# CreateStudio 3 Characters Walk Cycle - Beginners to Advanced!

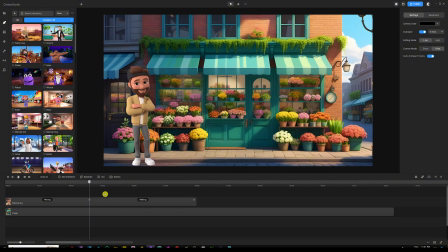241s
The reason for that is because the creators behind CreateStudio, they did this so that you can have a smooth transition between actions. Now, let me show you how to get this character to walk from one position to another. The first thing you want to do is when you notice the character standing like this,
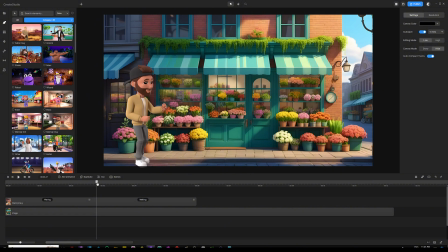260s
you gotta advance your playhead forward in time just to see the spot where he's about to move his legs. That's the right spot where you can add your keyframes. And at that point, we're gonna select our character, then we're gonna click on add animation above the timeline, and we're gonna choose position.
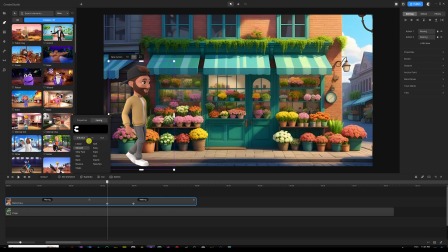279s
And as far as easing, there's always a rule where we have to use linear for both in and out. The reason for that is because linear is the smoothest easing effect when it comes to a character's walking action. And linear is also chosen because it has a constant speed from start to finish.
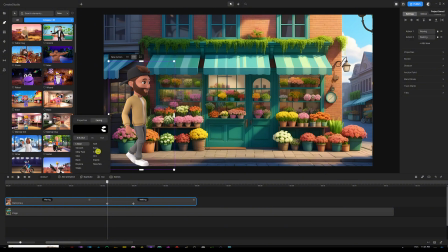298s
That's how we keep our characters smooth when they're walking from point A to point B. Once you're done, you're gonna have your two keyframes ready on the character's track. What you wanna do next before adjusting your second keyframe is simply advance your playhead forward in
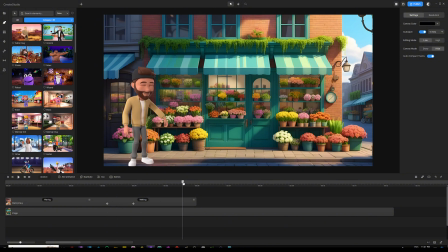313s
time until you spot where he makes his last step on the ground, just like this. So right before he turns back to the screen, we're going to make sure that our playhead is on that spot and simply drag our second keyframe to where our playhead is at.
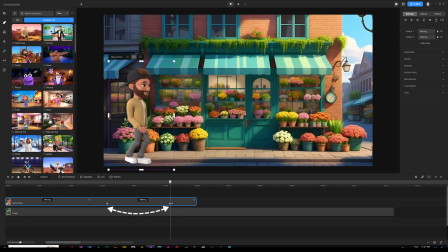329s
Next, we want to make sure our second keyframe is selected. Then we're going to hold the shift key and drag our character all the way to the right side of our scene like this.
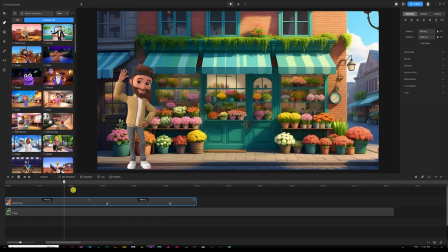339s
And then when we go back and then press play, there you go, he starts waving, and then he would start to move, you know, from one side to another.
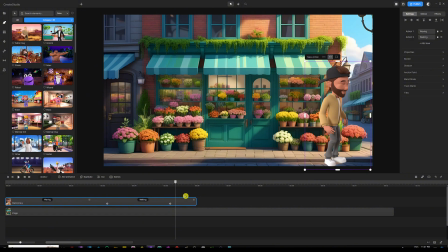347s
I see that he was walking a little bit faster. So if you want to make this smoother, you're going to need to extend the walking action a little bit more to give him time so that he can walk smoothly and better than this. So I'm going to extend the action to 9 seconds. And then to adjust the keyframes, I'm going to advance my playhead forward in time.
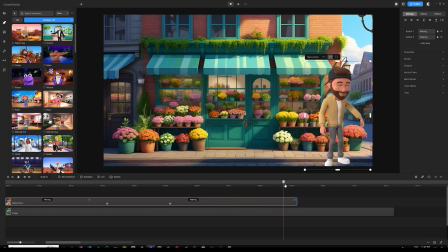367s
Same process until we spot where the character is finishing the walking action. And before he turns back to the camera, that's where we're gonna drag our second keyframe to where our playhead is at, right there. We go back from the very beginning of the walking action, press play, and there you go.
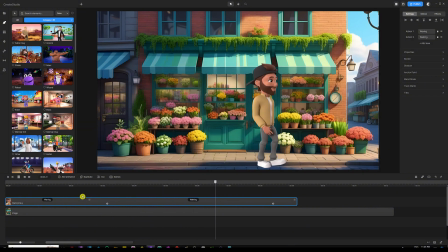385s
Now he is walking slower and smoothly from one place to another.
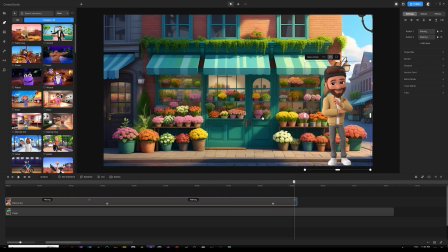390s
And then he turns back to the camera. So that was the first example. The second example is to show you where the character is gonna start walking from the left side, but outside the scene. So in this case, I'm gonna use the same character, but I'm gonna go under our settings and delete the waving action so he can begin walking right from the very beginning.
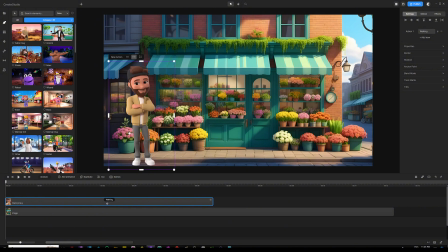409s
And as you can see, like I said, the starting animation of this character is looking at the camera. And since he's going to be walking from the left side outside the screen, we don't need that starting animation. So all we're gonna do is simply right-click the walking button on the character's track to disable the starting animation.
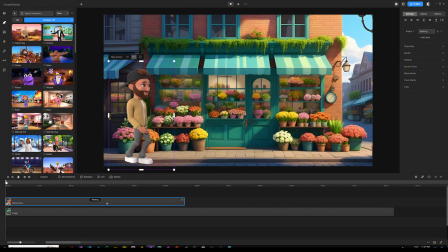428s
This way, we guarantee that the character is going to start walking right from the very beginning of the track. And then all we got to do is simply adjust the keyframes on the character's layer. Let me just remove the existing keyframes, and then we can start from scratch.
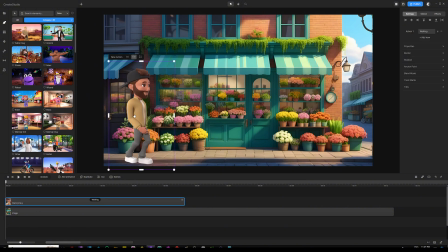445s
So what I'm going to do is I'm going to select my character again, and then I'm going to click on Add Animation above the timeline. Easing is going to be linear, properties is going to be position, and then now I have my two keyframes ready. Now I'm gonna need to select my second keyframe.
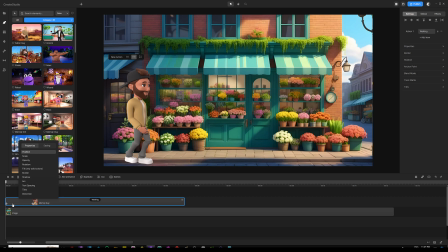460s
You might just drag them a little bit to the right, just at least one frame, so you're able to select or click the first keyframe, and then you can drag your character to the left side outside the scene like this.